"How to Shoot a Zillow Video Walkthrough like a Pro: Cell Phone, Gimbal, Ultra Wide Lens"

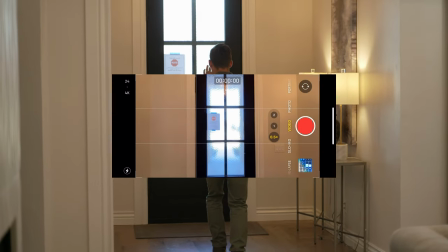So I'm going to make sure my verticals are straight up and down and I'm going to start moving right after hit record record moving and we're just you know
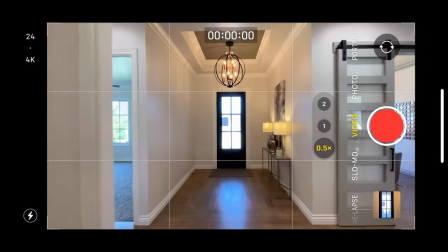back up make sure you don't hit anything and stop so that's just kind of a nice way to show the entryway now we're gonna
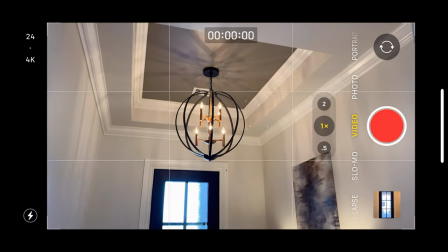do a zoomed-in shot capture the light fixture into the entryway and
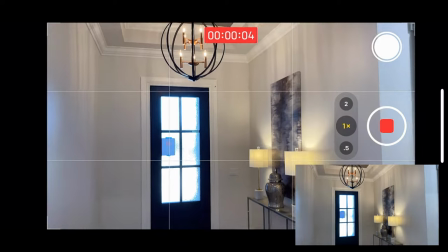I'm just pulling back very slowly as I'm tilting down. Stop.
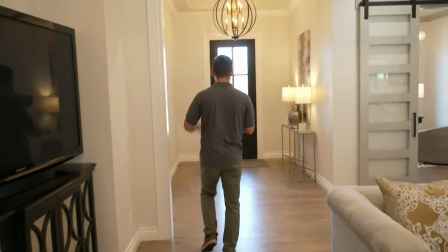So nice little detail shot there. Perfect. So now we're going to show it from the other perspective.
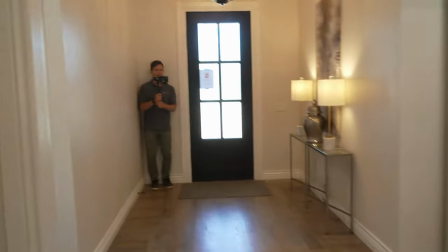So we're going to start back in the corner and we're going to walk into
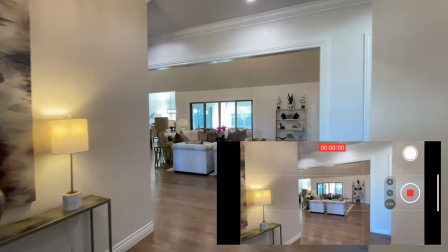the living area and walk and
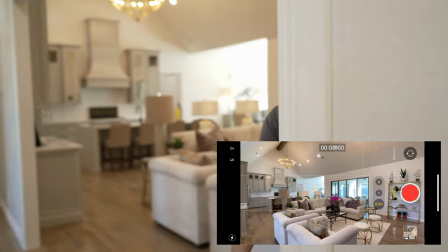then a nice little slow down, but still pushing in. Stop. So that was a Perfect, nice slowdown, push in there.
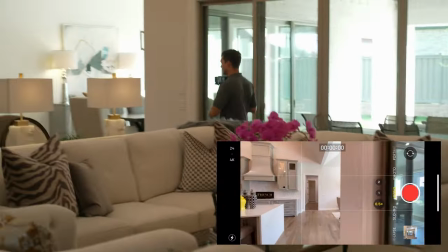And I like to switch from the opposite angle. So what would be the next best shot here?
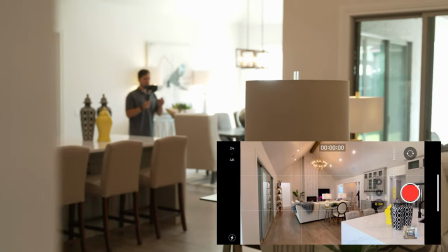So walking in from the opposite corner, and make sure our verticals are straight, our cameras nice and straight.
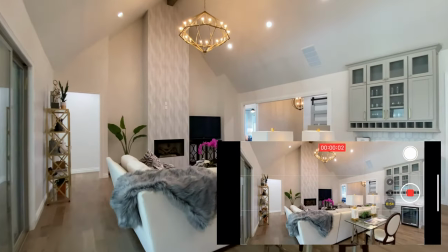So I'm gonna slowly move, hit record, then jump into my shot and do a nice little pan stop.
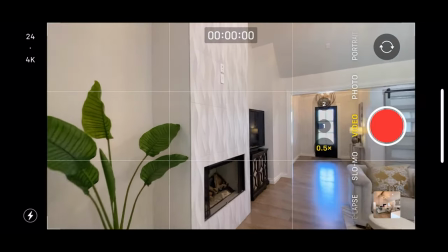Perfect. Perfect. Another good shot because these ceilings are so high, now we come from the opposite corner.
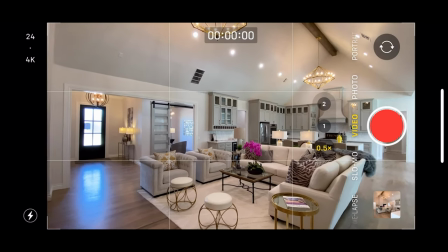We're still in the ultra-wide lens. If your camera accidentally gets a little crooked, then push down one side of the lens to get it to straighten out.
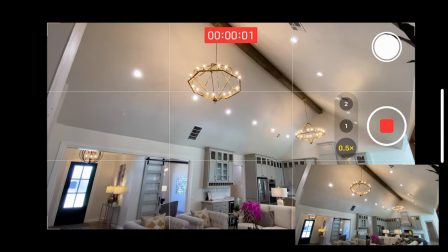This roofline is amazing. I'm going to hit record and just a nice tilt down showing off the whole space.
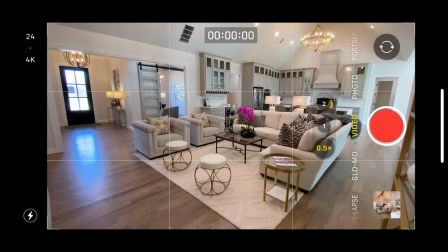And stop. Perfect. Perfect.
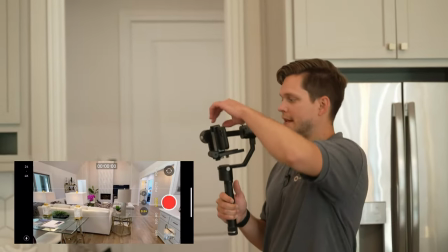Now another fun detail shot, this fireplace is epic and we have lots of space here so we're going to try this telephoto shot here.
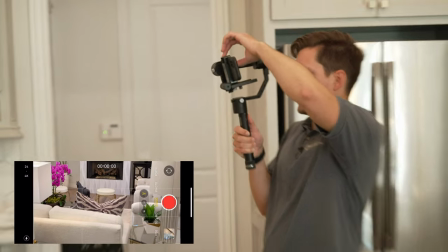We're going to nicely frame between here and we're going to go up the fireplace.
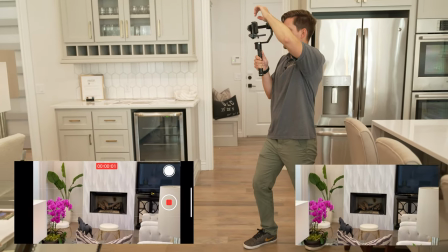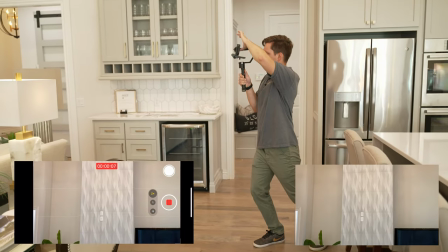Nice and slow, showing off that cool fireplace.
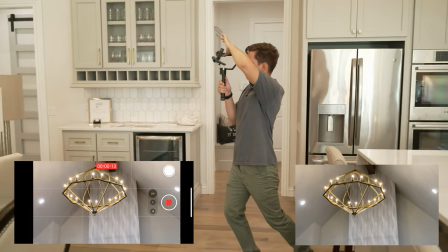Now we're getting to that light fixture so let's just keep it going and stop. Perfect. So, in the editing software, it has some intelligence built into it. And so, if it thinks that the fireplace is a great shot, or if it thinks the light fixture is a great shot, it'll actually choose for you.
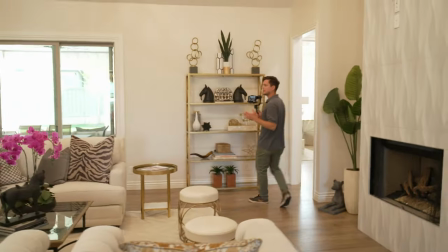Now we're going to show how the living room and the kitchen connects.
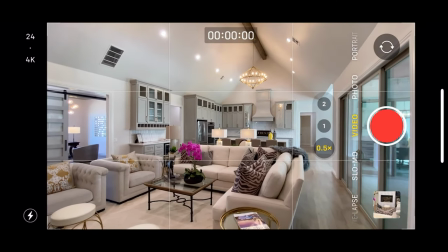So we're going to go back out to our ultra-wide perspective, and we're going to line up the spaces how they flow together.
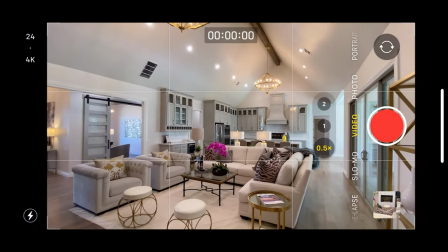So actually, I am going to start further back so you can see the living area.
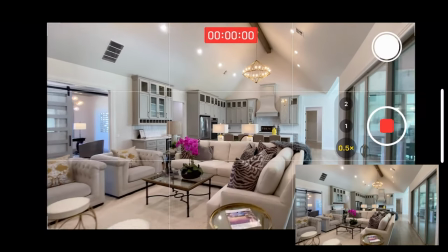and I'm going to hit record immediately start moving so there's no
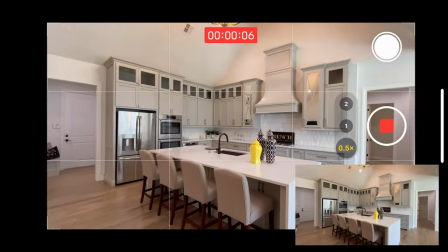stop start and we're pushing into the kitchen and slow down but stop perfect
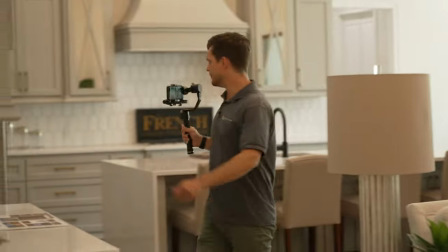so now we've got a nice perspective of showing how the
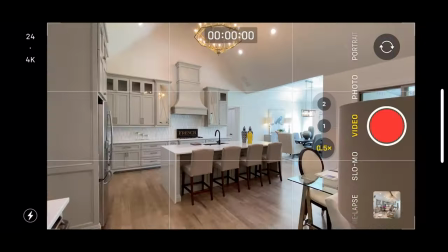two spaces connect together now I love throwing in a detail shot also in the kitchen so I'm
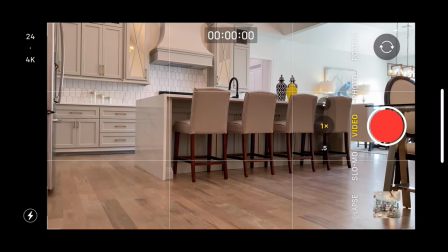going to go to the wide lens I'm going to crouch down hit record and I'm going to pull stand-up.
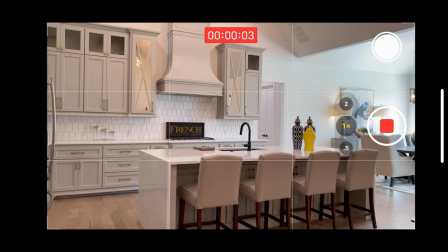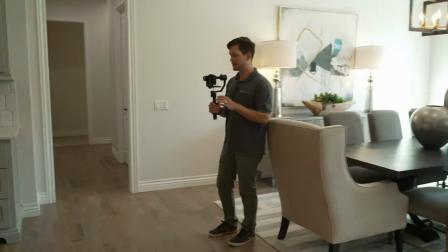So now it's great to show some unique angles of spaces, especially of a kitchen that is this big.
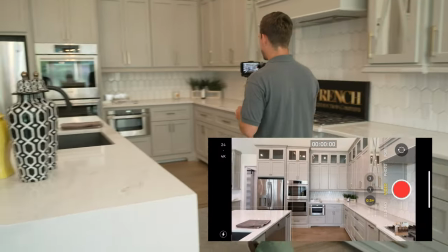And you got to shoot the shot in the motion that you want it captured.
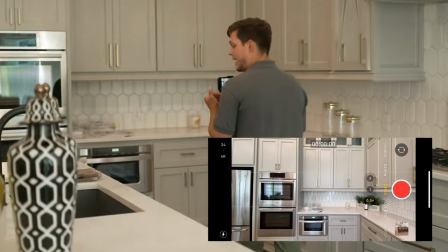So I'm actually going to push forward and walk backwards, revealing the kitchen.
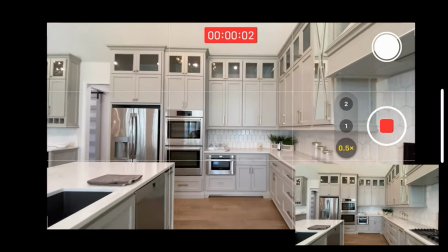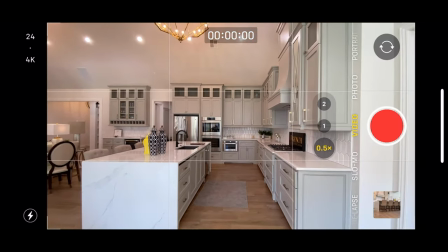Make sure you don't run into anything behind you and stop. Perfect. So that was a nice reveal of kitchen.
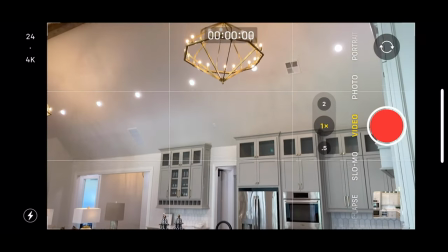Now there's so many good details here. I'm actually going to grab a detail of the light fixture and then come down.
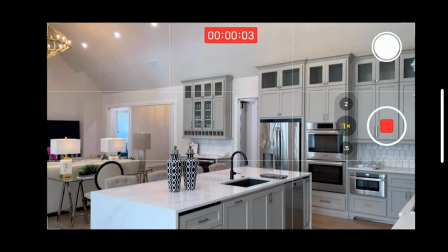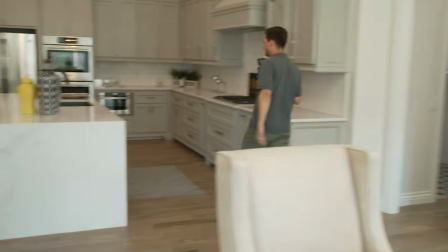Perfect.
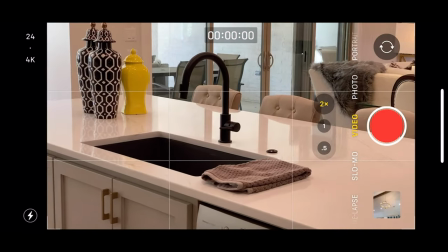Now this faucet here is pretty cool. We're going to do a telephoto and just do a nice slow push into it.
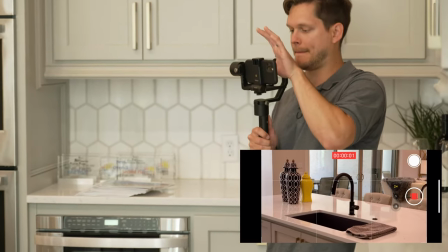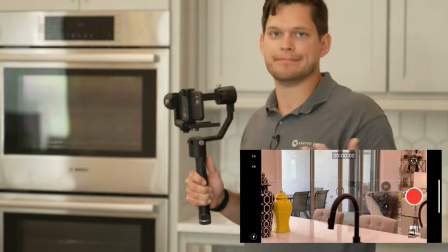Nice. Clips don't have to be long. They can be two to four seconds in length, and that'll be perfect.
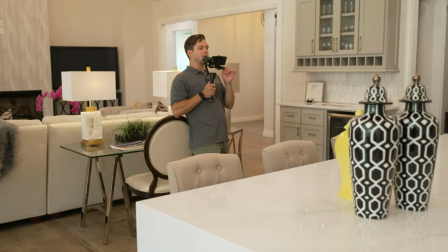So just think of all the fun angles that might really show off this kitchen. So this seating area is really fun here.
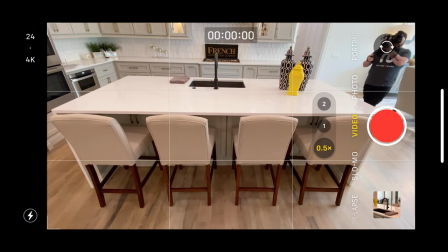So we're gonna start down and then just push in and zoom up. Boom,
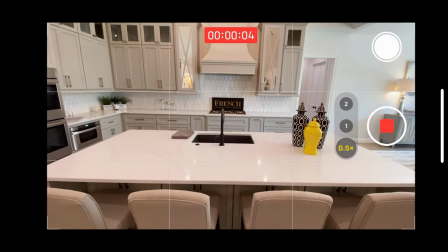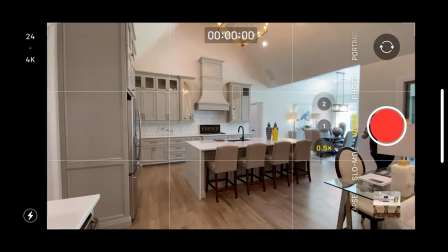got it. It's great to do walk-in and a turnaround shot so people get a really good perspective.
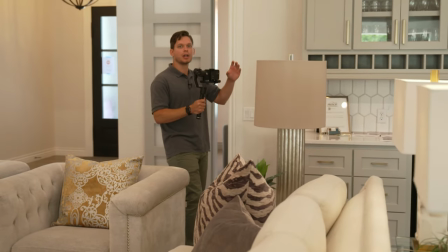And so it's good to jump back and forth between wide shots, medium shots, telephoto shots, to kind of give dimension to the space.
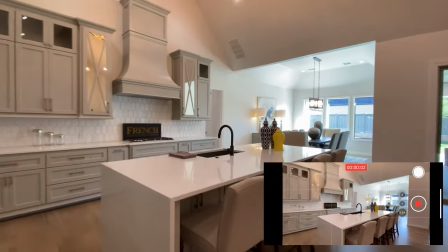Hit record as we're moving in and we do a swivel shot around the
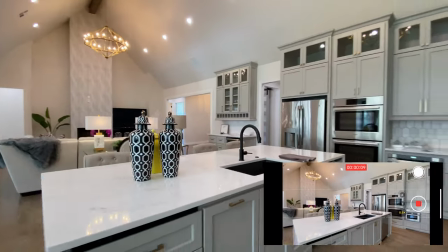sink and stop. Perfect.
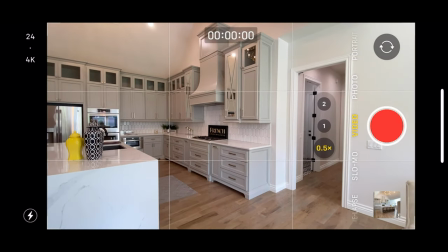So that's a great shot. Now we're going to do a similar shot right around the stove.
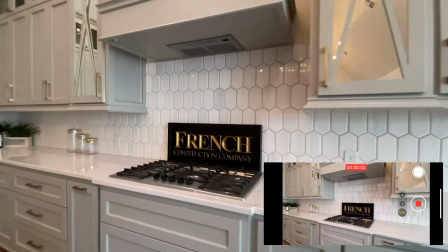Those are some great shots of the kitchen. Now the next space that is connected to it is the dining space, and we'll shoot that next.
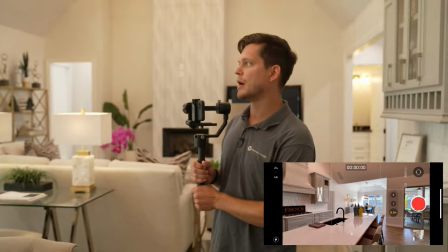Kind of look at it from different sides to see what would be the best shot of connecting this space together.
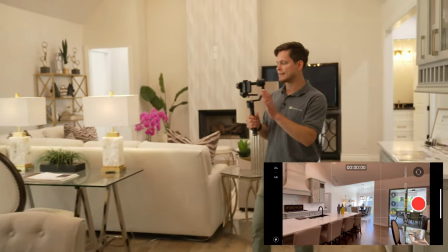I kind of like it from this space, it shows how it connects the kitchen nicely over to the space.
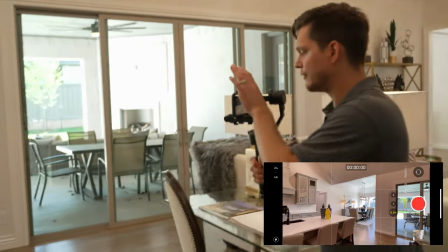We're going to show the flow from one space to the next.
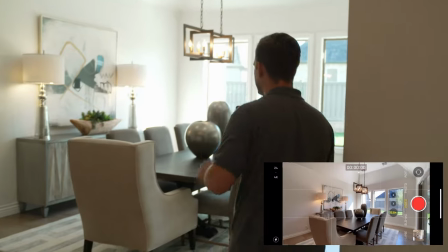Then just slow down and stop. Perfect. Perfect.
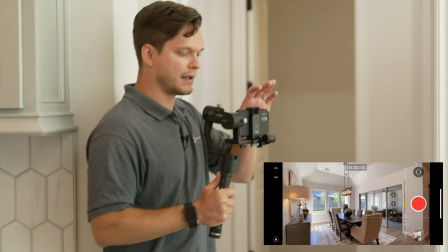Now there's a lot of fun stuff going on here, so sometimes I zoomed in shot of the light fixture,
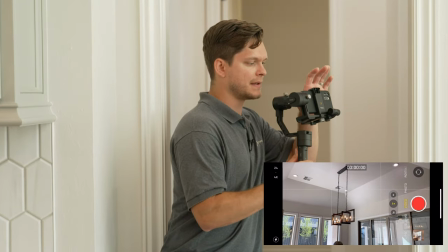and so I like to lean to the left sometimes, and then we'll lean to the right
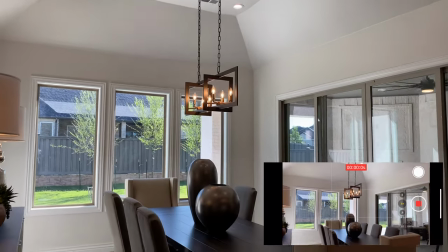and do a tilt down as we're leaning to kind of show some dimension to the space.
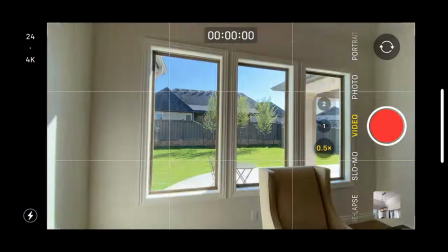Perfect. Now, I always like to show it from the other side as well.
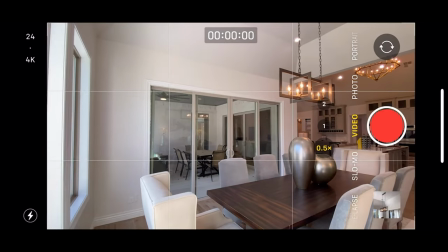So this one is purely just going to be a nice little left to right pan to show how the space connects together.
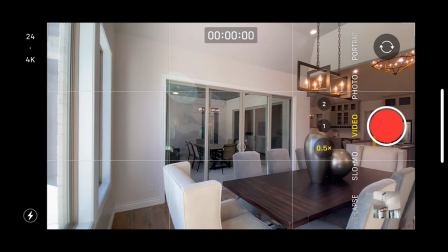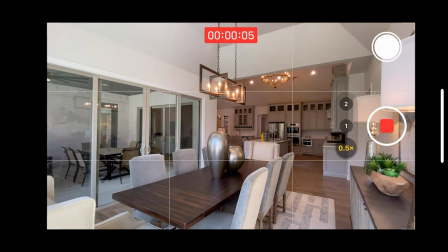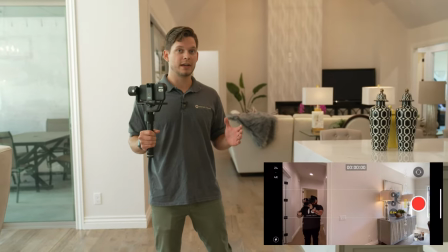Perfect. After you've shot all of the major living areas, then it's next, it's great to go to the master.
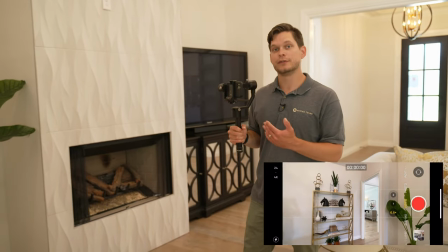I like to shoot it how the spaces flow together with a Pro Zillow video walkthrough.
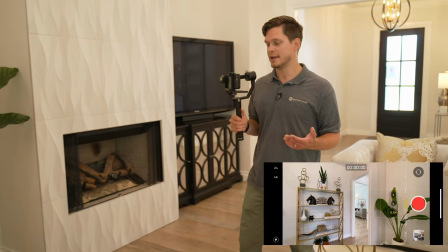And so we'll start in the living room and then push into the master space.
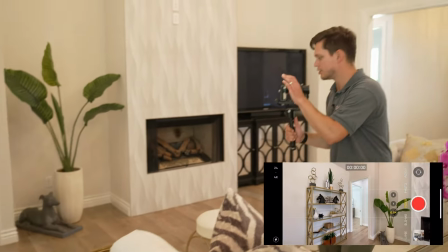so we'll frame up with the door show that we're in the living room and always
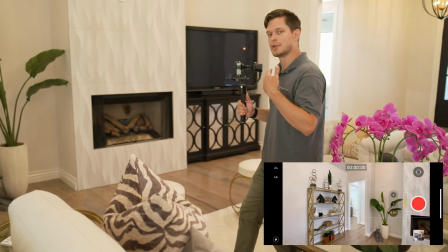start your motion right before you hit record so you have a seamless shot already in motion
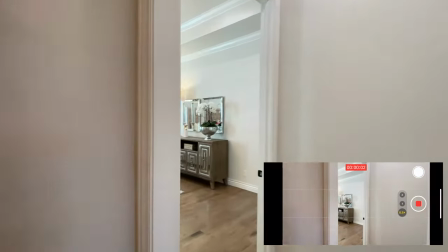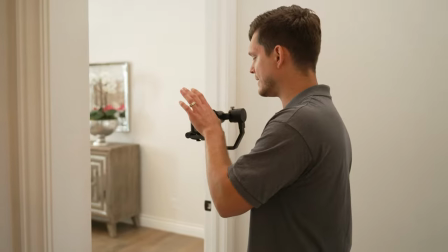awesome so that was a nice frame shot so this bed is nicely framed between the windows and so we're just gonna go ahead and show
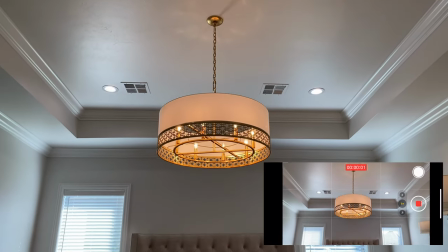do it grab a detail shot of this light fixture and showing how good it looks over the bed
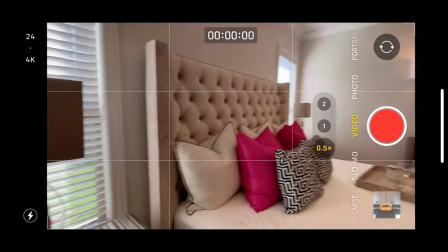and stop then just to show the rest of the space
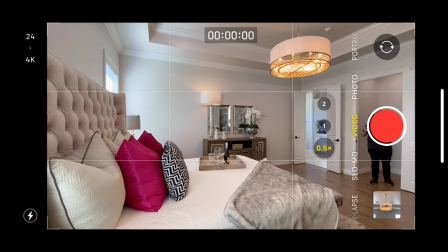we're just gonna grab a nice slow pan we've